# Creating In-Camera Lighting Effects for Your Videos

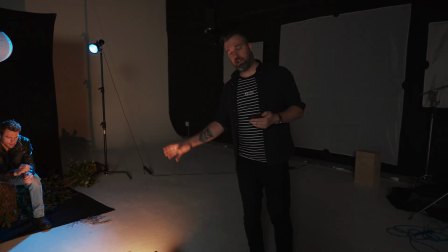8:16 And that's the beauty about using batteries with this, is you can get that light a little bit lower and really simulate where the fire is going to be. And you can see it's already doing its pulsing on our actor here to simulate what that fire would look like in real time.
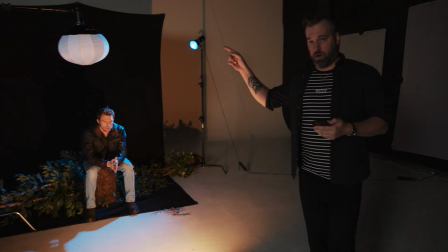8:27 Our last light will be our lantern overhead.
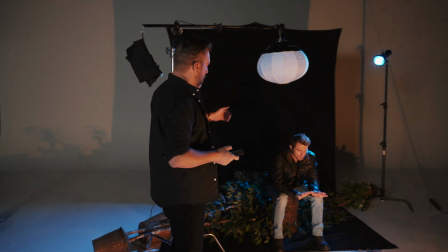8:30 And all this is doing is giving me just a little bit more fill on the shoulders and the dark areas it's going to be there. We'll turn that on.
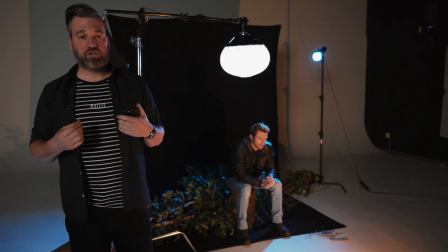8:37 And it doesn't do a ton, but when I'm filming, it's going to help fill in some of those shadows to keep my shots very, very noiseless and very, very clean and easy.
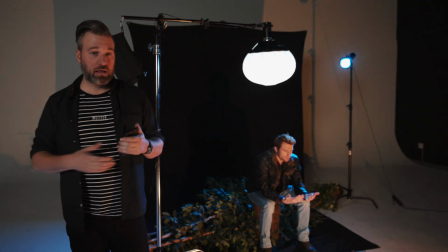8:45 It's easy to get into a scene like this and just put the lights you think you need, but you do need something out there to help fill in those shadows a little bit to get the cleanest image you can get,
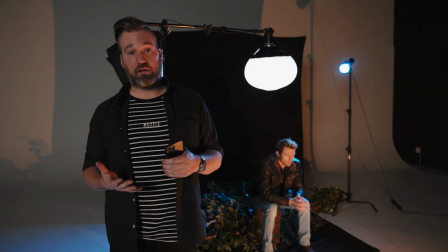8:53 especially if you're shooting video and not photo.
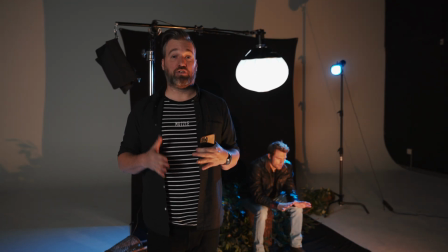8:57 You have very limited resources when it comes to cleaning up an image and video, so you really got to get everything in camera right as much as you possibly can.
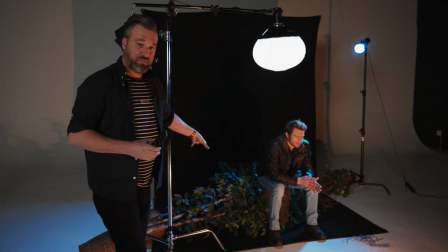9:04 We've gone ahead and add some other elements. Just some fake trees we have here in the studio. He's sitting on a log to kind of help sell this whole environment.
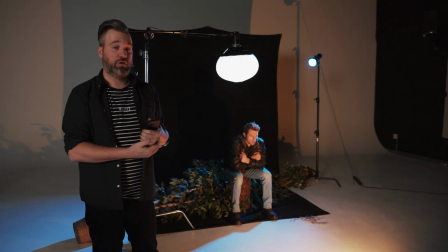9:11 And again, we're using the black backdrop so we don't see any of the studio behind him, and it just goes to dark in the scene.
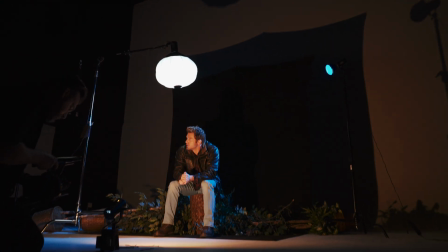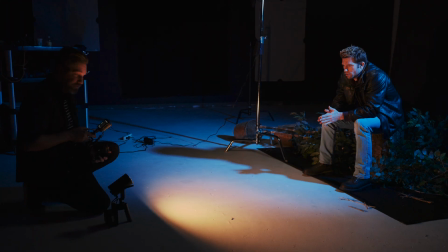9:24 All right, so the shot's looking great.
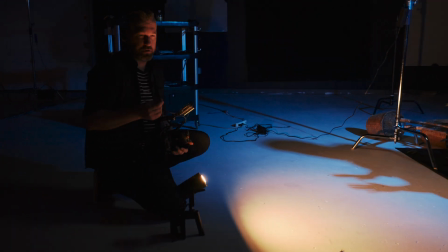9:26 But what I want to do is really kind of intensify that fire a little bit more and really kind of hit it home and make it a little bit more believable.
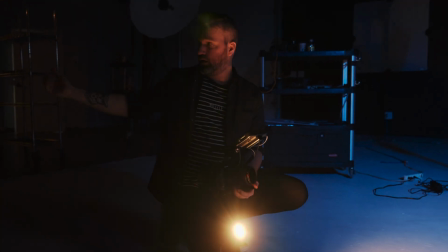9:33 So what I'm going to do is have Olivia come in. Olivia just has a feather with her.
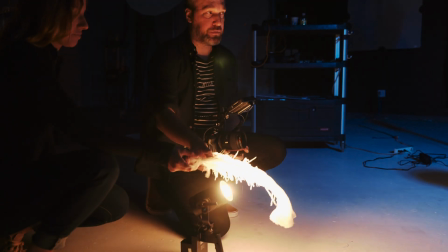9:36 What she's going to do is kind of hold that in front of the light a little bit, not fully in front so we block all of it, but just a little bit so we get a little bit of this like dabble in the light,
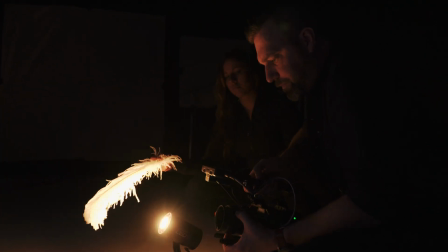9:45 and that's going to help kind of even enhance that fire on him even a little bit more. So go ahead and hold that. Like I said, just keep these little bits, the ones in front of it.
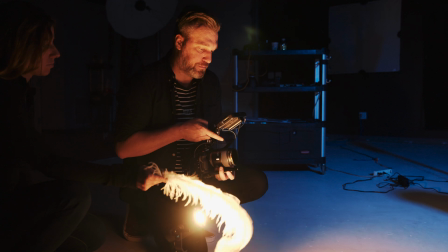9:53 There we go. And by doing that, again, it makes the light even that more sporadic on our actor, and it really kind of sells the fire
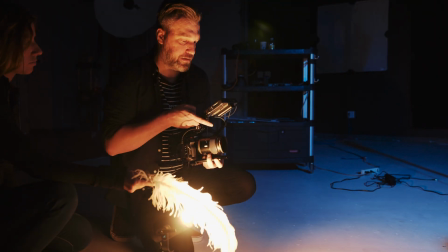10:04 environment, right? Because it's never going to be super uniform necessarily.
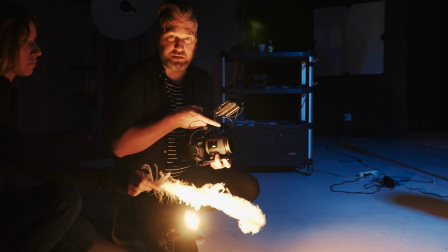10:08 So if we can dabble that light just a bit more with the feather here or anything, it could be any type of material, it's just going to help make the shot a little bit more believable.
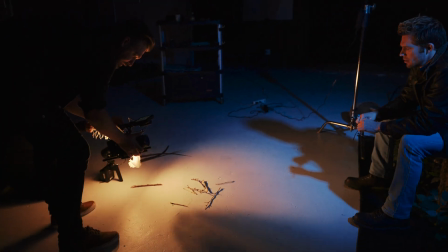So when filming anything narrative, it's important to kind of also slow down and really take in as many of the elements of that shoot as you possibly can. I think with photographers in general, we always have this mentality of like, get one hero image and call it a day. But when it comes to video, you really got to take in all the elements,
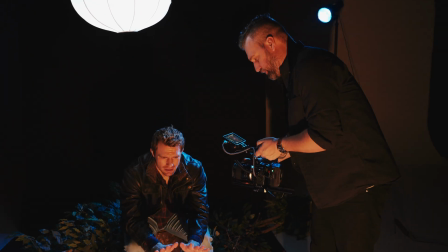10:41 all the little details to help sell that narrative. So we've already got our wide shot. What I want to do is go back and film some tights of his face, eyes, maybe some of his hands that kind of show some anxiety or some nervousness in it.
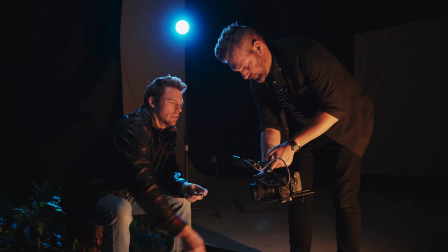10:52 Show him breaking those sticks. When we put this whole piece together, we have a nice little, maybe minute and a half narrative that really tells the whole story.
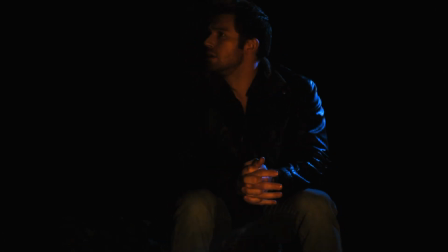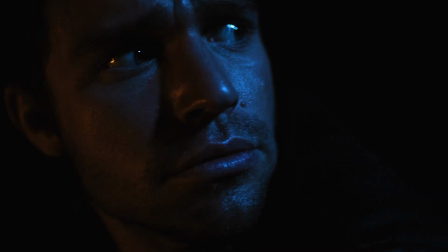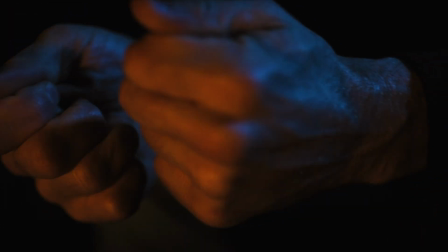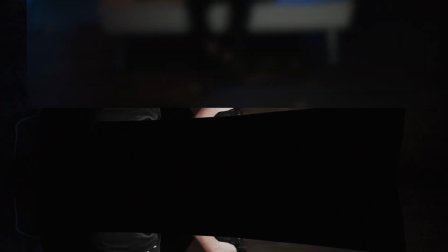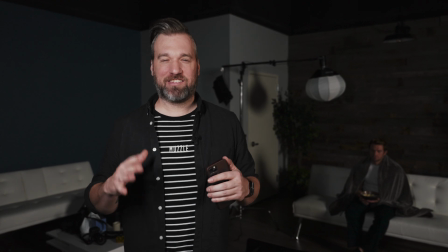11:55 Okay, for this scene, we're trying to mimic at home at night, scary movie on, you hear any sound outside, you think it's a monster coming to get you.
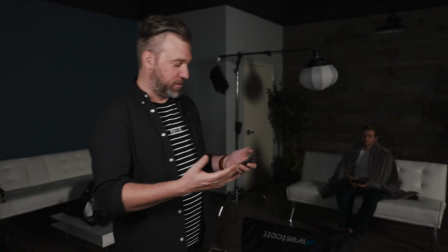12:03 So we have our fake living room scene that we've kind of constructed here. If you notice, we have a softbox down low.
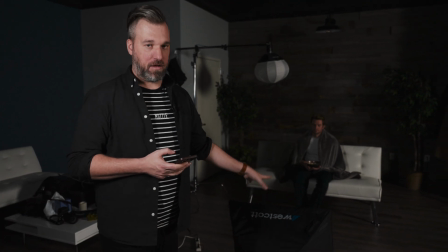12:09 We're going to talk about that in just a second, why that's there and what it's doing.
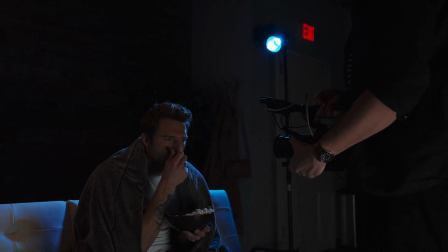12:11 The first light we're going to bring up will be our simulated kind of window light, and that's going to be a very cool light coming in from the right there.